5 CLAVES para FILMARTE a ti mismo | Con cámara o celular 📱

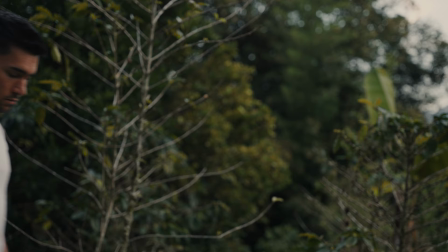[3:34]
A este lo utilizo bastante seguido porque puedo configurar exactamente donde va a estar el foco
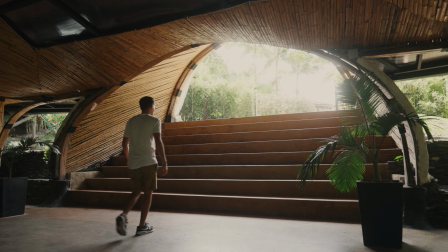[3:39]
por si tengo que caminar para una dirección y quiero que está enfocada en un lugar en particular, puedo setearlo de forma manual, hay opciones en alguna cámara que se llama picking que básicamente es como unas líneas que te avisa donde está enfocado y donde no, en el celular solo basta con mantener apretada la pantalla en el lugar donde queremos mantener el foco y se va a quedar bloqueado el foco para no tener ningún movimiento
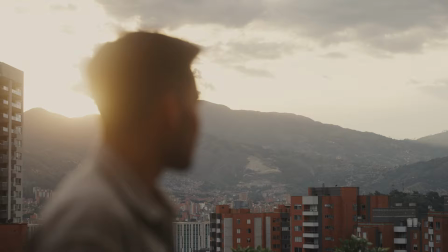[4:00]
de foco indeseado así mismo puedo utilizar el foco para contar algo narrativamente Nuevamente con la aplicación de Sony podemos elegir el foco simplemente tocando la pantalla Entonces puedo hacer este tipo de desenfoques desde la comodidad de mi mano Eso está bastante bueno, buen tip El siguiente son los ángulos, esto es lo que le da la riqueza audiovisual al film Y esta es la belleza de los ángulos,
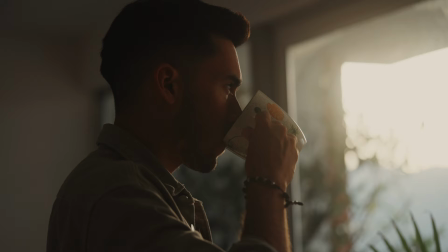[4:23]
porque podemos generar situaciones normales A algo mucho más interesante dependiendo del ángulo que lo veas
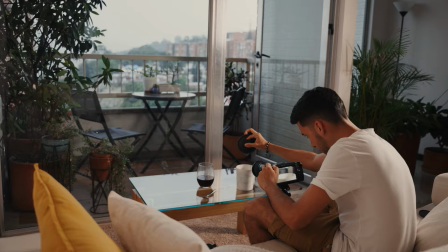[4:32]
Siempre depende narrativamente de lo que queremos contar Pero personalmente a mí me encanta hacer entretenida las cosas que quizás
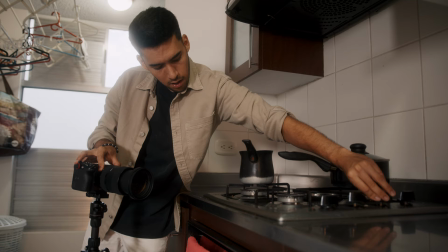[4:37]
no lo son tanto y poder expresarme en este caso lo que siento a la mañana despertar y prepararme en café. Como ven, acá utilizo diferentes ángulos y distancias focales para contar la misma cosa, pero de una forma diferente.
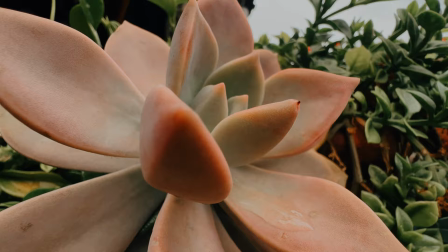[4:49]
Personalmente amo el macro para contar cosas que no se ven tan sencillamente a simple vista. Y que los celulares de hoy en día tengan la misma opción, la verdad es que me parece algo como que...
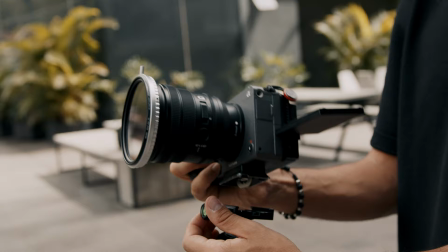[4:58]
Hay que buscar diferentes ángulos para contar la historia y podés usar tu tripo de manera creativa.
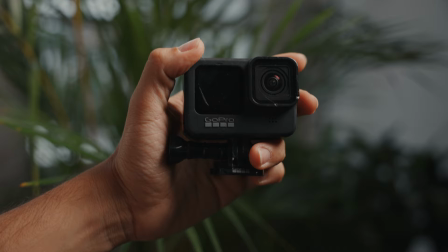[5:03]
El hecho de poner la cámara en lugares más extraños Si no entra tu cámara puedes poner una más pequeña como el celular o la GoPro Una opción
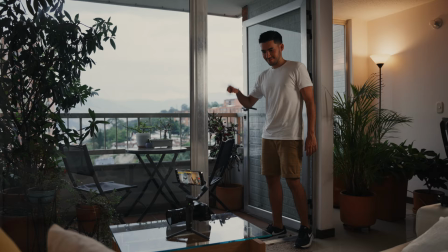[5:10]
interesante es que si tenés el DJI Osmo Mobile Puedes directamente seleccionar la pantalla y el destabilizador te va a empezar a seguir Sin necesidad de tener
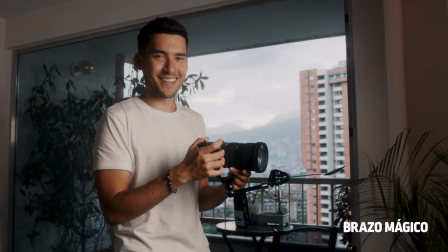[5:18]
a alguien atrás y eso me parece buenísimo Otro aparatito bastante interesante es este brazo mágico que lo estuve utilizando ya hace un tiempo Para generar
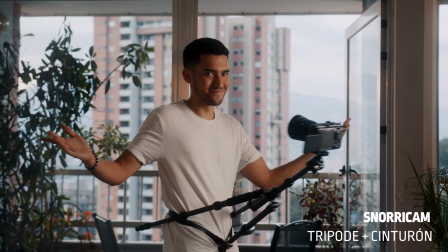[5:26]
diferentes perspectivas como si fuera de primera persona bloqueada para lograr este tipo de ángulos que la verdad es que parecen muy creativos y la verdad es que podemos
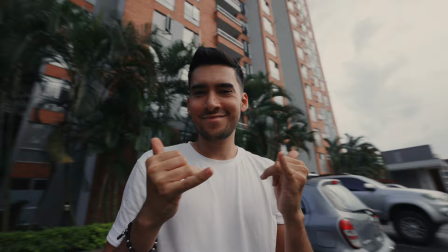[5:34]
agarrar cualquier cosa y llevarlo a nuestra creatividad. La verdad es que el cielo es el límite, podemos pensar lo que sea, así que es cuestión de hacer. Todas estas secuencias con sus respectivos ángulos siempre las planeo antes de ir a filmar para no estar perdiendo tiempo y saber exactamente qué hacer. Y como habrán visto en el último tiempo, lo estoy haciendo con Milanot, que afortunadamente es el sponsor del día de hoy.
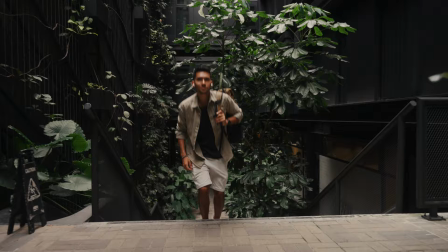[5:55]
Algo que me di cuenta los últimos años que para mejorar la forma de transmitir mis videos siempre me hizo falta la planificación. Tener en claro lo que quiero transmitir con mis videos es el comienzo para poder hacer un film que transmita lo que quiero.
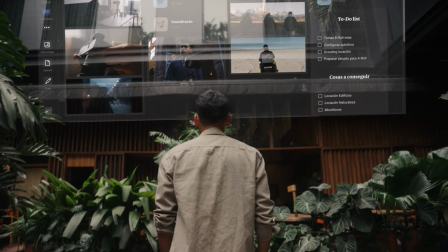[6:07]
La verdad es que yo soy una persona muy visual, que tengo muchos pensamientos y me gusta plasmarlo en lugares que me inspiren, que pueda tener diferentes formas de ver mi material y ver mis inspiraciones, mis ideas.
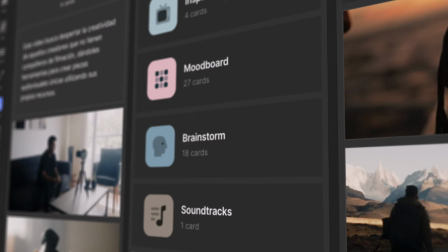[6:19]
Milanote es la herramienta para mí número uno para los creadores hoy en día. Aparte que gratis me deja plasmar mis ideas en una pizarra de la forma que yo más quiera.
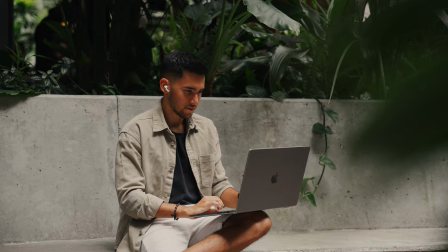[6:27]
Con la guía de diferentes templates que tiene me ayuda a guiarme en mi proceso de creación y planeación. A mí me encanta tener todo organizado según los procesos.
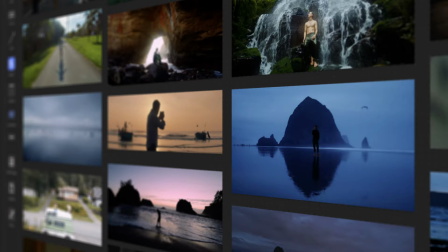[6:35]
Desde el brainstorm cuando estaba pensando en el video hasta el mood board para saber cómo quería que se vea.
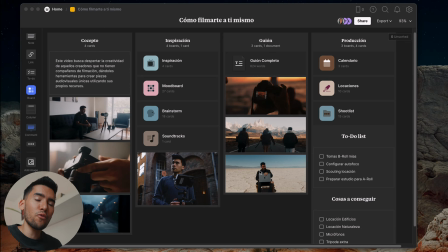[6:39]
Y la verdad es que tener todas las cosas en un solo lugar es súper útil. Bueno gente acá paso a compartirles cómo fue la pizarra que yo hice para este proyecto en particular.
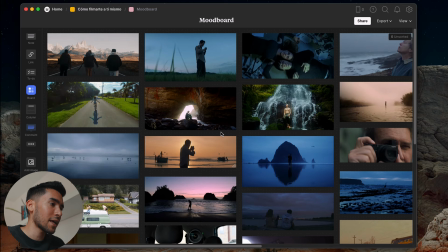[6:48]
Donde básicamente tengo toda mi inspiración, mood boards con todas las imágenes que quería hacer o el estilo que quería hacer para cada toma.